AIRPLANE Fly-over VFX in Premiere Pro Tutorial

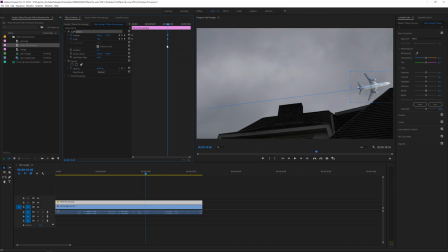4:09 Actually, I just want like 7 seconds or 10 seconds long. So what I'll do is just click, drag my keyframes over here, select everything and just make it shorter. And there we have our plane animation. So let's see what we have. We have about a nice speed. It's going, it's very high in the sky, so the speed doesn't have to be so fast.
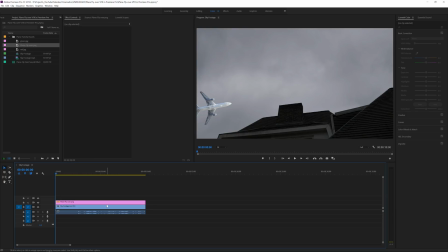4:27 Okay, so we have our plane. That's the first thing we needed to do. The next thing we need to do is make sure that we're satisfied with the animation. We don't want to change it afterwards, because in Premiere Pro, it doesn't allow us much freedom with applying VFX.
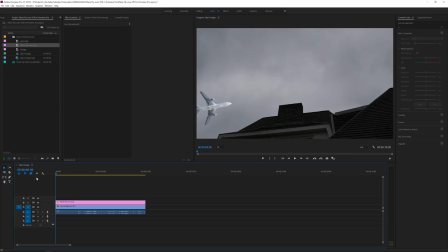4:40 In Adobe After Effects, you can do a lot of cool things, which are honestly a lot easier, but I just wanted to challenge myself to do it in Premiere. So how I did it is I also prepared these lights here, a green light and a red light,
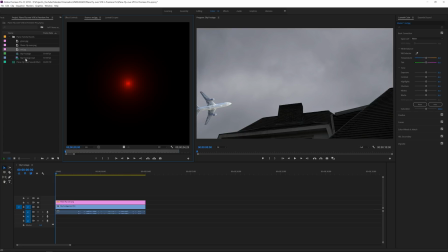4:53 and honestly, that makes the entire shot so much more realistic because we actually have some animation, and that will distract the audience of thinking it's an actual image. They will actually think faster that it's actually a plane flying over because there is some minor animation in there.
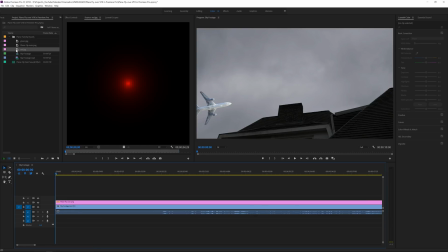5:11 So what I'll do is zoom in on my timeline a little bit and drag my light on top here.
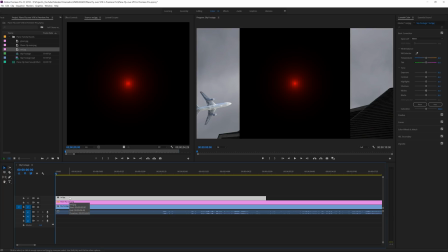5:17 And the thing is, you have to make sure your animation is fixed because once you want to change it later, you will have to manually change every single light.
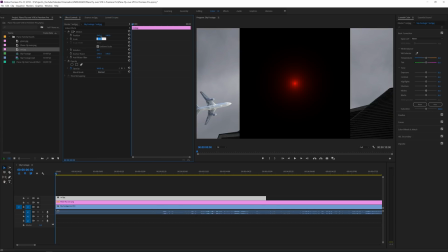5:23 But we're going to use the effects controls here and also lower the scale to something like 10 or maybe like 20.
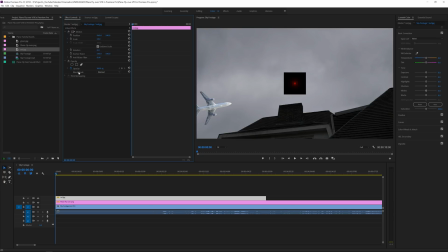5:30 20 looks fine. And then for the blending mode, we'll change it to a screen. So now we have the light and we can click on our motion and bring it like over here. And by the way, for the people that think you could work with a nested composition or nested sequence, it didn't work because the screen blending mode didn't come true.
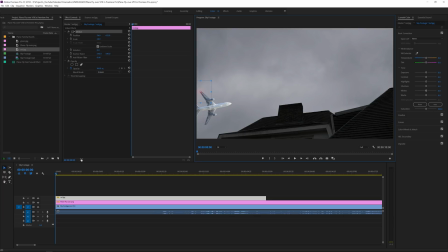5:49 So I tried that first. Fortunately, that's not a solution. So, okay, we have our light one frame further. I will actually zoom a little bit more in my timeline. One frame further, I just want to cut my clip and delete the rest of the part. So we just have like for one frame a light. So maybe we want to start the light here.
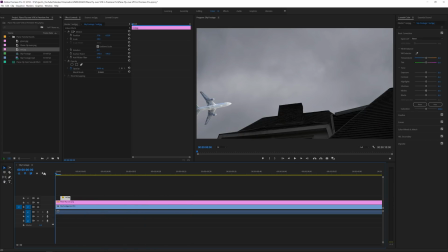6:08 Or actually for two frames could also work. Okay, two frames, there we go. Then one frame, two frames further, we're going to apply the green light and also make it two frames long. So we're going to also make this 20. Move it to the other wing and set it to screen.
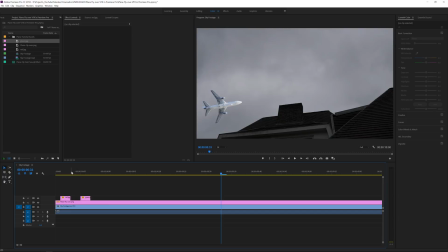6:30 And now we already have our two lights. One here, then the green one. And then a little bit later, we actually need another red. So I'm going to hold Alt and bring this one over here and click on the motion and just move it over to somewhere around here.
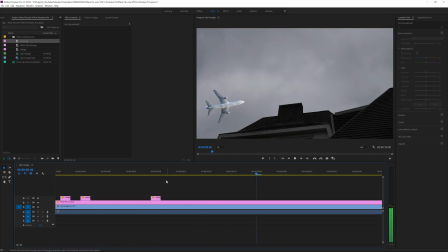6:44 This is going to be like the center light, which is not going to flicker as much as the wing lights. So there we go. Now what we want to do is select these two, and a little bit further in time, we want to hold Alt and just drag them in here.
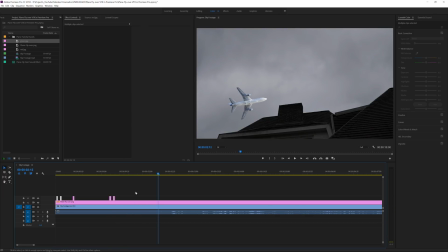6:59 And then a little bit further in time, we want to drag all of them in here. So select all of them, Alt and drag. So now we have like the two lights flickering, the main light flickering, the two lights flickering, no main light.
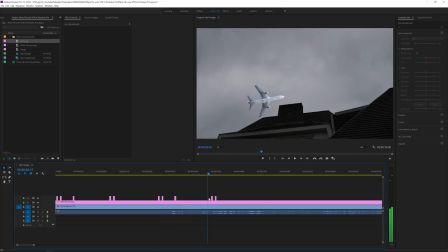7:13 So we have a little bit of a kind of a delay and kind of an offset. So to make it a little bit more organic. So next one you wanna do is go in each individual light and reposition it to the plane position.
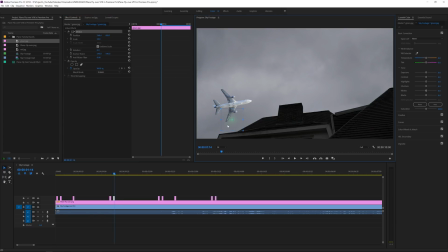7:26 So we have to click over here, click on this one, motion, move it over to this wing over here, and just do that for every single light. Perfect, so you can do it one more time, select everything, hold Alt and drag it.
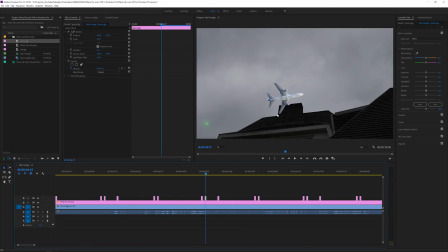7:43 Here we can delete the green light because it's actually covered by the chimney. And there we go, I think this is enough.
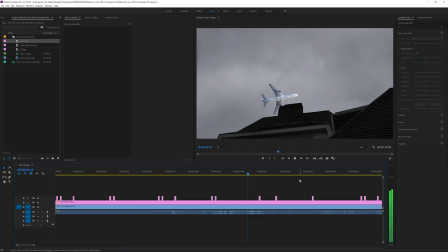7:57 So we have this nice animation and instantly you can see that it looks already a lot more realistic than it used to be being an image. So, okay, we have this start. Now what I wanna do is click on my original footage and hold Alt and drag it on top.
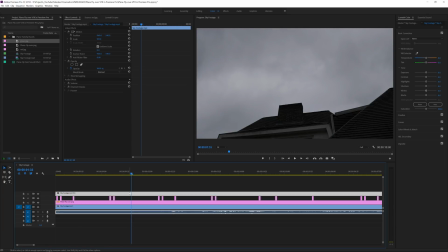8:11 So the plane is gone. We want to click on that footage and go to our pen tool.